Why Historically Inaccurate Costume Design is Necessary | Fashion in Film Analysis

the arts that are often dismissed or considered frivolous, a notable theme that transforms the reality into a story.
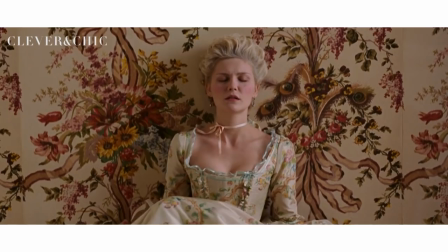The director told the New York Times in 2006,
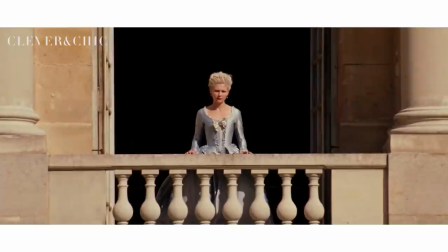I wanted to make a personal story and not a big epic historical biopic.
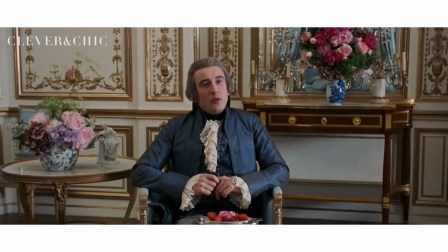After the film had just wrapped, I would get bored when it would get sort of too detailed.
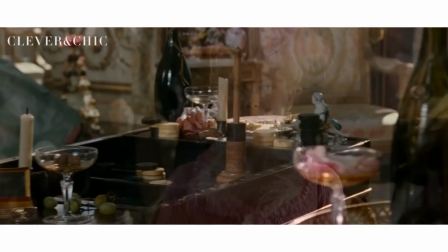I didn't want to get bogged down with the history but to focus on the personal relations between these people.
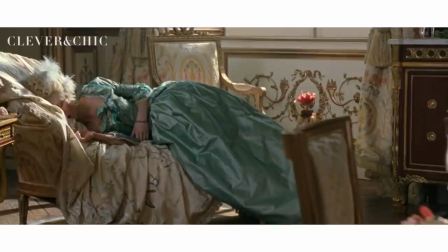Louis wouldn't sleep with her so she wanted to go out and party, like someone in a bad marriage going shopping.
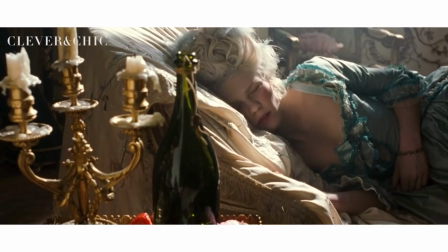It just seemed like the same old story. With this, it's evident that the film is a differing one than the true story,
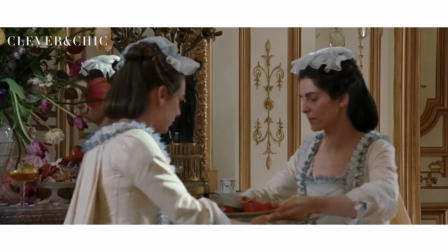so the execution of the costumes of the production in this film has its roots very much established with the 18th century opulence.
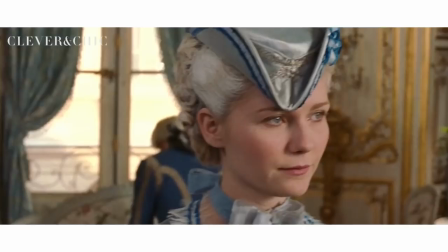But the diverging story and personality are not meant to a line of historical accounts,
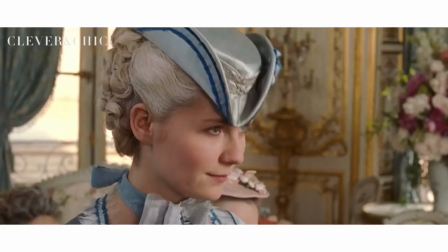instead it is very hyper-focused on a young girl becoming a woman who doesn't understand how to run a country,
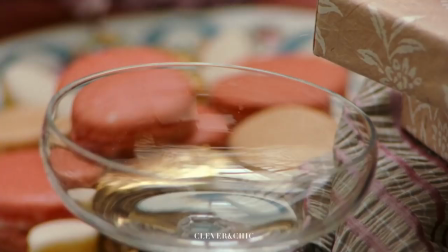let alone know her place in the world. Instead, she turns to partying and indulges in her position, including the most excessive fashion.
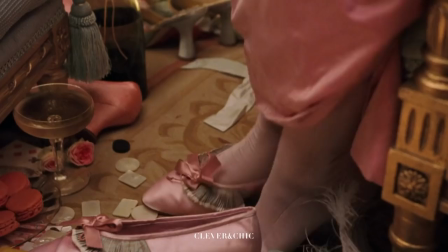The easter eggs of this film give great emphasis to this. For example, when she is exploring fashion further,
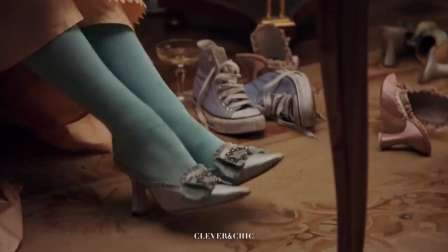among the shoes cast upon the floor there is a pair of Converse sneakers, a symbol of her youth.
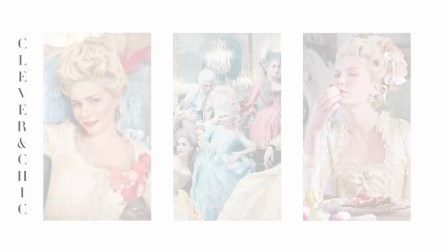Her stylization are more daring and sartorial decisions, fashion but are well suited to the rebellious attitude and journey of self that this character is embarking on.
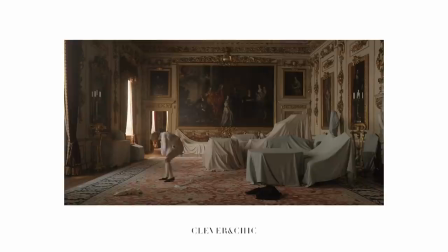At times, Sometimes the costume designer will directly focus on the inner world of emotions and abstract reality
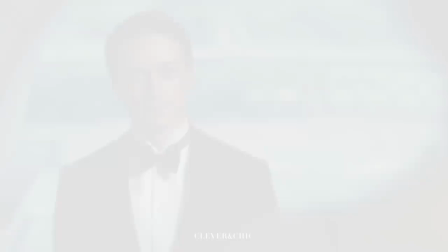to create a beauty that allows for a more whimsical and resonating on-screen experience.
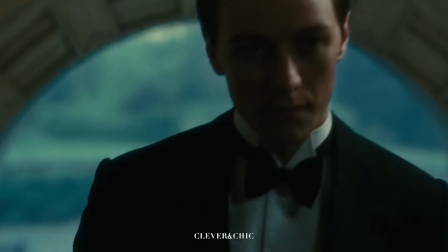An example of very heightened artistry over accuracy pushed to the limits is the iconic atonement dress to allow for more emphasis on the body, emotions, and moment, but consists of variables of this time in a very subtle manner.
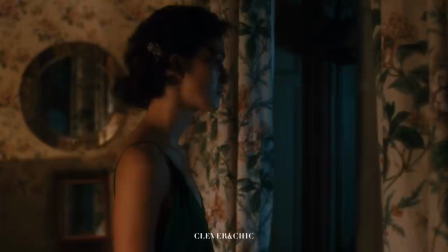The dress is made of an incredibly fine silk with detailing that is made with a cutout pattern or embroidery to provoke the thought of removing.
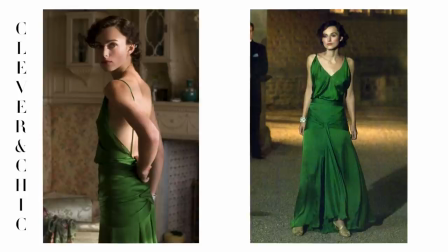The elements pay homage to London in the mid-30s, specifically how the cut accentuates the character's back and shoulders,
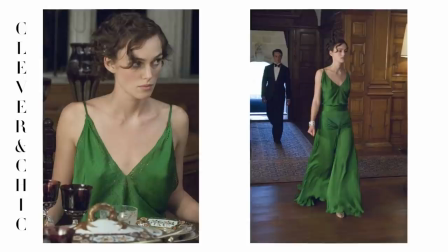a distinct trait of the time's formal wear but works into this moment.
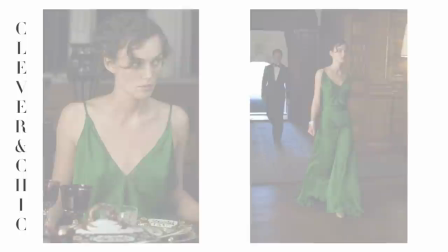The only criteria costume designer Jacqueline Durin had to adhere to was meeting the length, lightness, and hue.
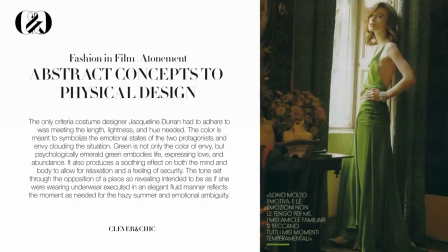The color is meant to symbolize the emotional state and the envy-clouding situation. Green does not only represent this, but also psychologically. It embodies life, the act of expressing love, and abundance.
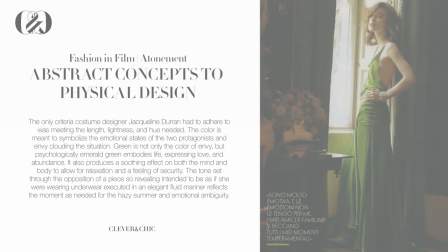It also provides a soothing effect on the mind and body, executed in an elegant, fluid manner.
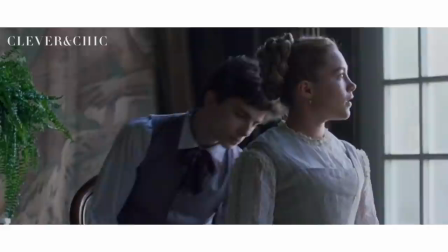Another film costume by her, Little Women, has a very similar approach on a grand scale.
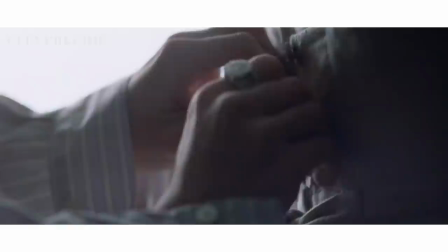Many of the characters are noted to sport remixed clothing as this is noted to be part of Durin's process to design sentimental
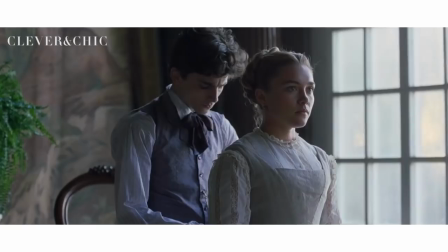ensembles that are well suited to the narrative and characters stating
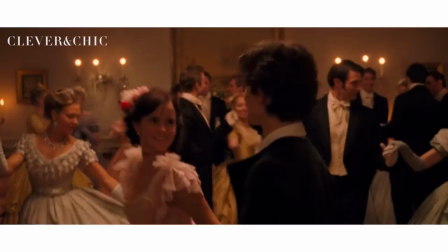keeping it Victorian but not doing it the way we're used to seeing it. This differing approach makes this world and little women stand out from the others.
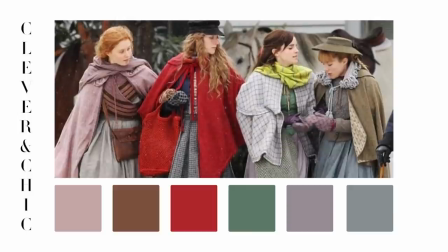It also allows for sentiment to shine through every scene.
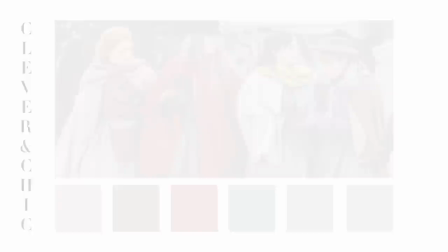For instance, the color palettes of the girls were aligned with each of the notebooks they received, a design element that is always present.
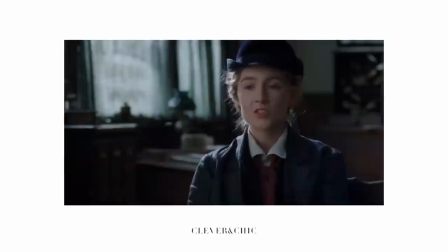Jo is the perfect example, she always has her heart on her sleeve.
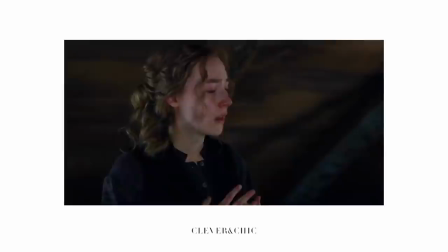Her clothing right away communicates her identity, often in womenswear that was beginning to carry the tones of menswear.
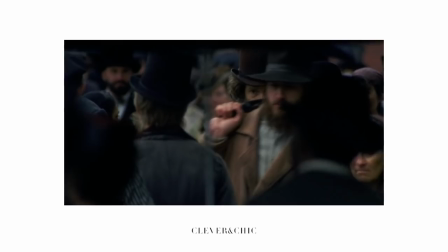Her sensitivity, recklessness, and intellectual musings that causes her to differ from the others is instantly communicated.
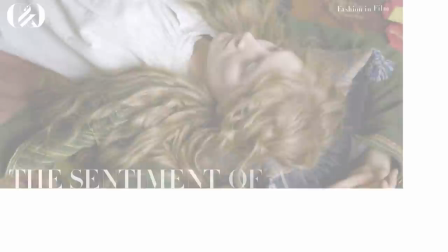A specific example of this is how she is never one adorned of a corset, hence the freedom of movement and, by extension, the mind.